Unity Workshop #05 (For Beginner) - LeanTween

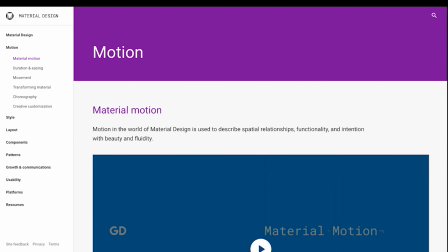Okay, so let's take a look of material design and some easy
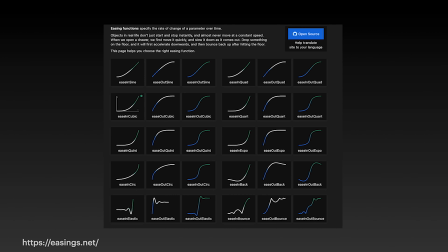out, like some different motion,
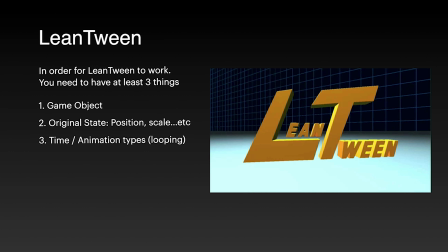and then also later on we will talk about, today we are going to have some simple code apply to our
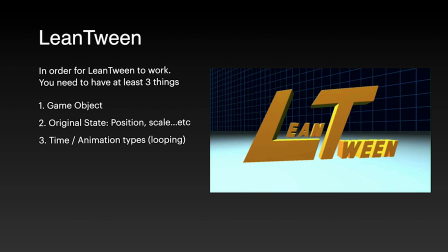object in order for it to have slightly different or movement or scale up, scale down, right? So we want to start moving around our object through the simple code.
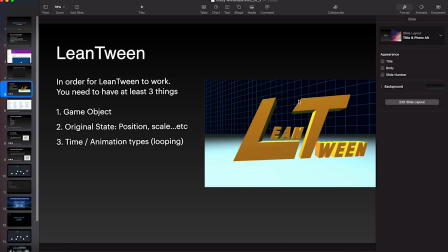Okay, so let's take a look of today's.
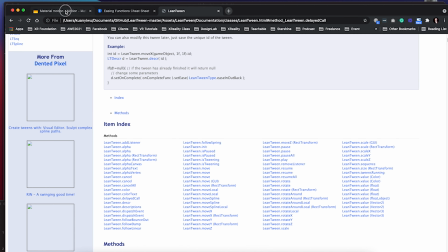Okay, so
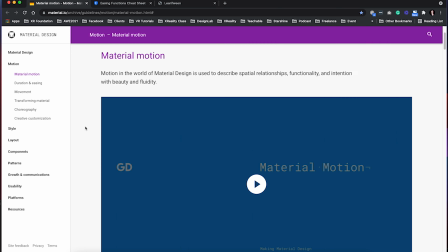If you go to material.io, you will see this page, and this page is called
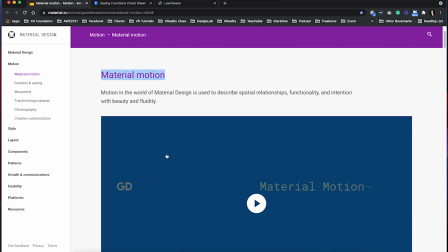material motion. Okay, so motion in the world of material design is used to describe a special
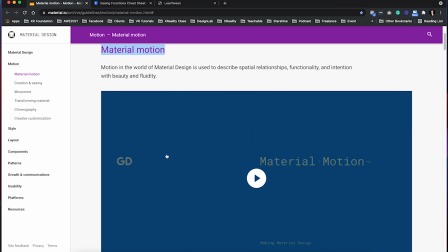relationship functionally and in tension with beauty and fluidity, right?
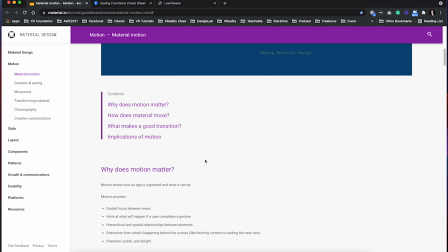So this is very important.
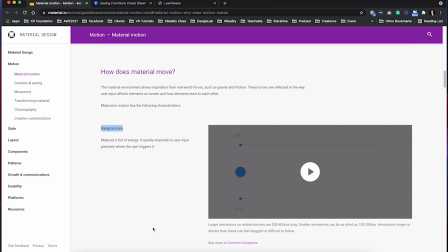So for example, like it can indicate, like how quick it is, right? You can see, like different motions.
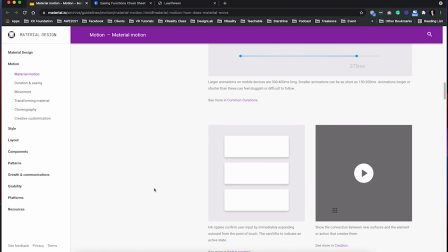And also, for example, like if you are a UX UI designer, so for example, if you touch something, right, and you can feel like, oh, you touch it, it's like a ripple, right? So it's kind of like mimicking the real world experience through different way of that you touch.
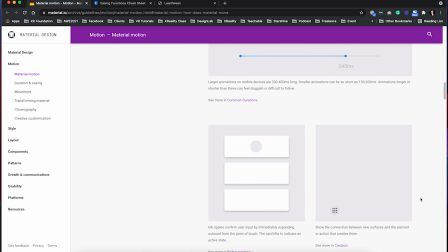And also you see like scale up, scale down. And through today's lessons, you will learn the simple way to kind of move around things.
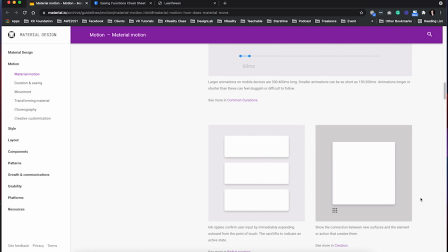And maybe next course, next workshop, you will be learning more user interface part.
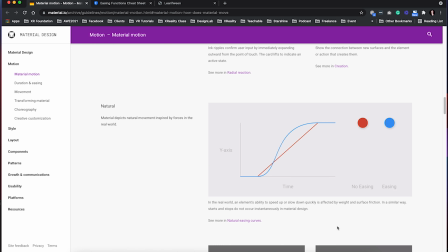Today, I just give you some simple intro about how important motion is, and also some simple ways for you to kind of start trying out. For example, right now you see like there's two dots.
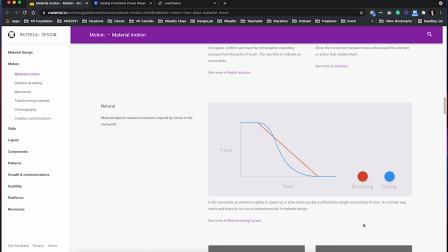One, no ease. Another one is ease, right? You can see the y-axis and time, right? So one is like, you see like there's
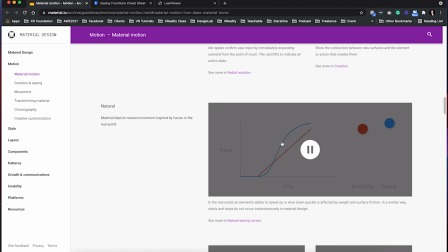no move very fast, and then slow,
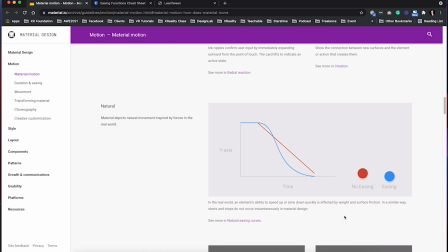so slow, fast, slow, fast, slow, right?
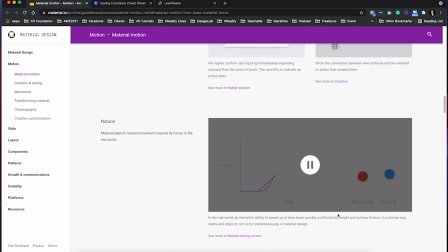And then this can kind of like help the user to understand like,
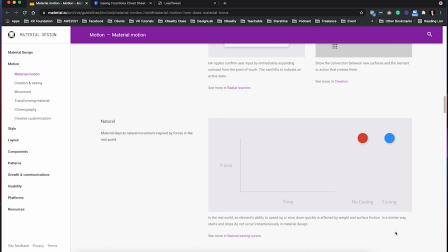wow, this feels like a real object, like touching something, or like
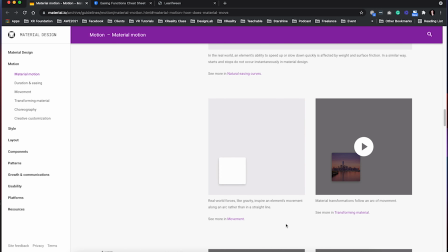the real physics. Okay, so you see something like this, right? Like gravity, right? It's kind of like it has some sort of movement, right?
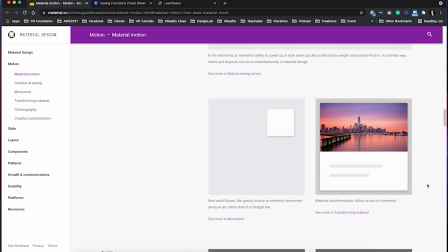And also this one, right? When you touch it, it becomes bigger, right?
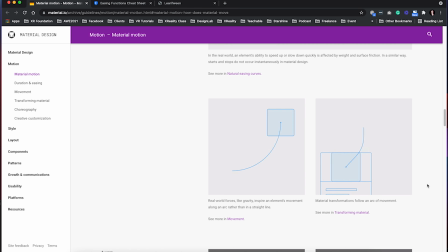And the motion makes sense, right? You see like it shrinks to a small one and it enlarges, right? So the motion kind of like help us to, connect all the UI device.
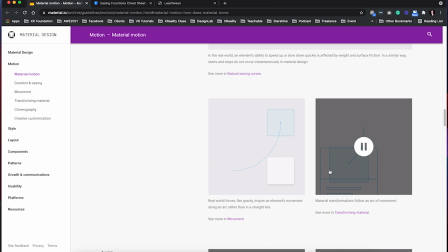Imagine if you don't have twin, you just start from this small one and suddenly become a big one.
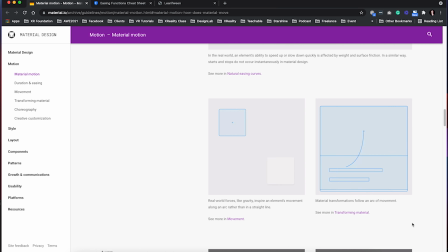It might feel like it's not consistent, and you might wondering like
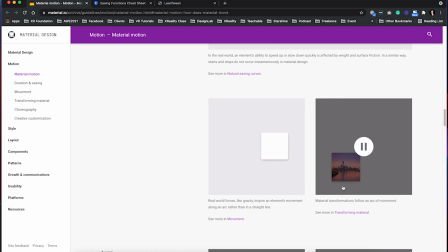why this was so small and suddenly becomes big without twinning, right?
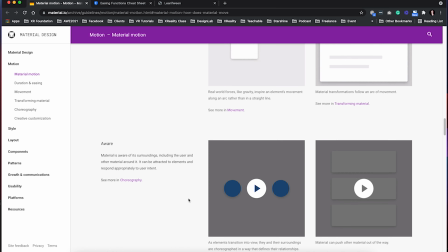So so twinning is important. It's part of the storytelling, and also shows the consistency of the UI movement.